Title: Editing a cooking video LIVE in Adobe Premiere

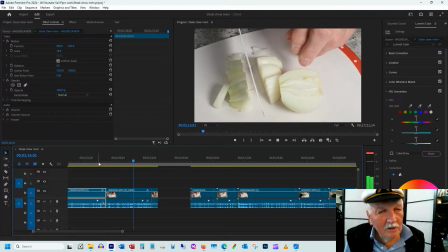2231s
And that's really if I've got a jump cut. So the camera or the scene moved just like a quarter of an inch and it looks like somebody jiggled the camera.
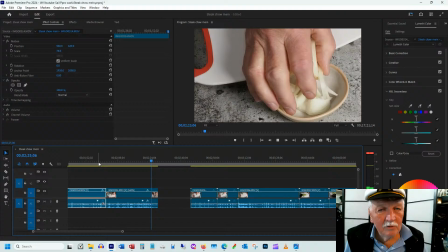2240s
Then I'll do something like a fade. The only other transition that I use in these projects,
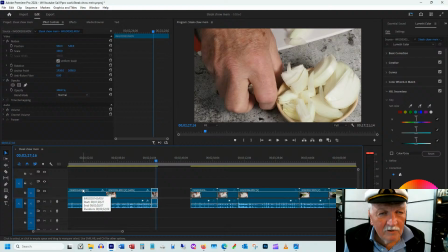2247s
and this is a cross, what Adobe calls a cross zoom, which I think is kind of cool. It well, let's put one in here just to play with it.
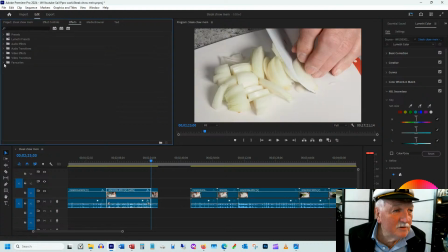2257s
It's not actually going to stay in here, but so cross zoom is one of its video transitions.
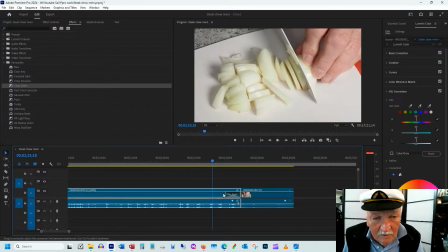2264s
Where did it go? It didn't go in the right place. Let's take it out, and we'll put it. Make sure it crumbs both. So now we're coming along here and we're cutting and zooms to the next scene.
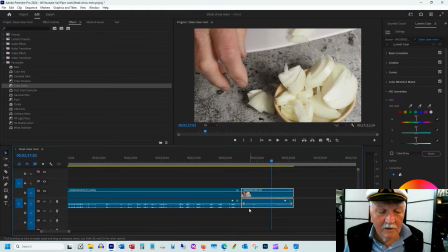2279s
So I like that. It's a little bit dramatic.
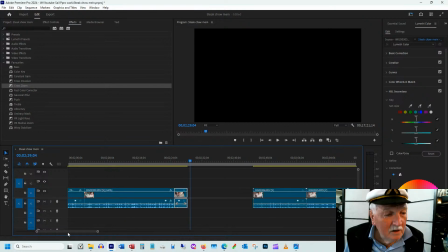2284s
It's, again, one of the only ones that I like. I see people do photo slideshows.
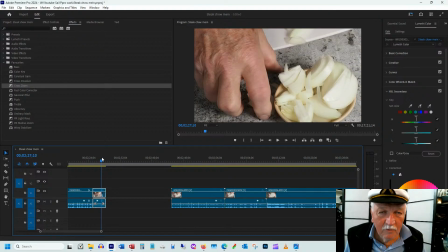2293s
I'm part of a photo club. I see these photo slideshows that people do with ShowPro Gold. So ShowPro Gold is a program that turns photos into videos, and I think it has like 120 different transitions.
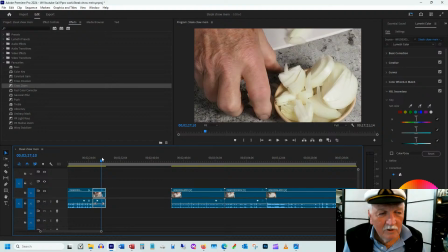2310s
So there's this checkerboard and a swirl and a twirl and a clockwise twirl, and I see people use every different transition that's in the program, and I spend more time now.
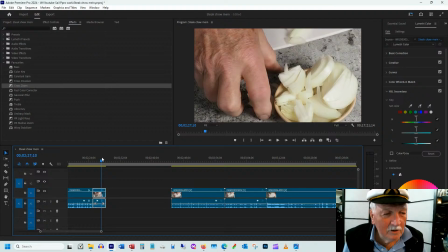2323s
Again, I'm biased because I'm looking at it with my video editor hat. I'm looking at every transition saying, my God, I would not have done that. The transitions are calling them the attention to themselves more than the
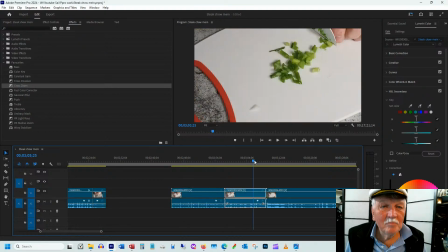images themselves. Okay, so here I had a bit of a sad green onion. So I'm going to dump this this clip.
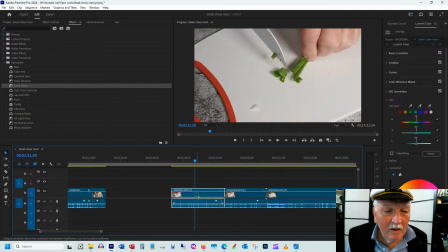2354s
I've got way too much time cutting a green onion. And it's a sad green onion. It was really just one green onion instead of a nice bunch of green onions, but it's all that I had. And I really just wanted to get the green in there. So I'm going to eliminate this clip.
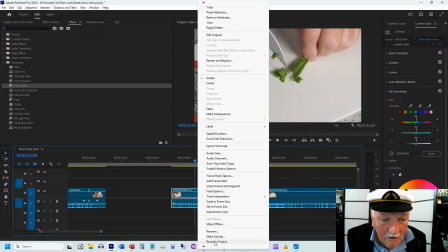2371s
I'm going to say, show me the clip. I'm going to delete it.
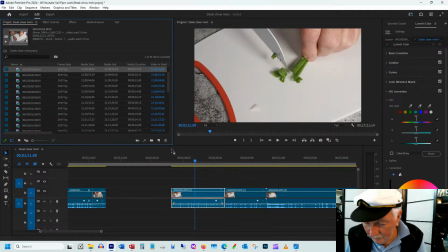2380s
It's clip number 304. You're gone. Do I really want to delete it?
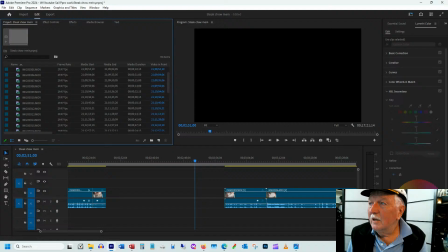2385s
Yep, you're out of there. And then what I'm going to do is I'm going to
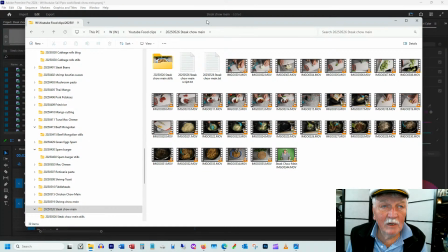2397s
actually take the clip out of my, what number did I say it was? It's a mystery. It's the first of these 304.
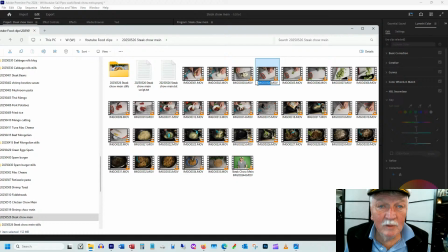2409s
I'm actually going to remove it from here because I don't want to keep clip sides decided or a junk, but so I can change my mind. I just rename it. It's out of the way.
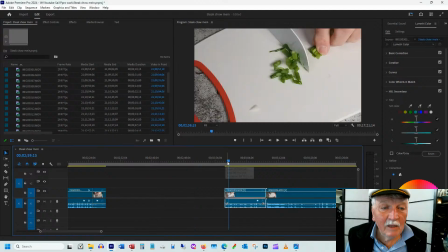2419s
And now I'm going to use this one because I'm embarrassed a little bit with the quality of my green onion. I'm going to make this as short as I can. Let's take out a few seconds here.
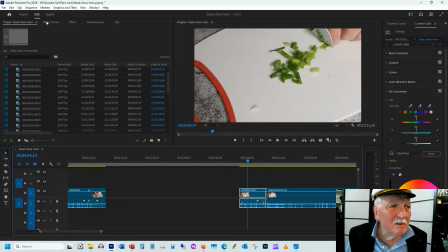2438s
And even though at 4K, I should have zoomed in more. I didn't. So we're just going to make it a bit bigger in the editor.
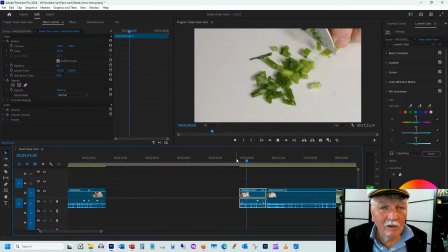2450s
Now, normally that makes it fuzzier because you're doubling the number of pixels, but this is still acceptable. It's green. It will convey the message that we're going to add green onion to this
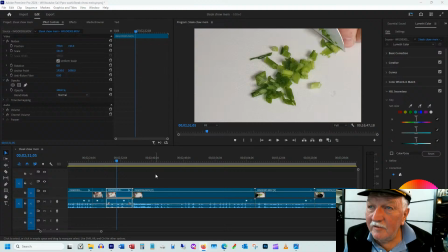2471s
mix. So now we are going to, what do we got?
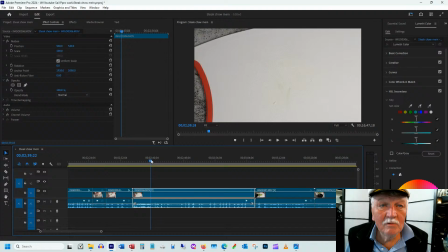2477s
Oh, broccoli, yeah.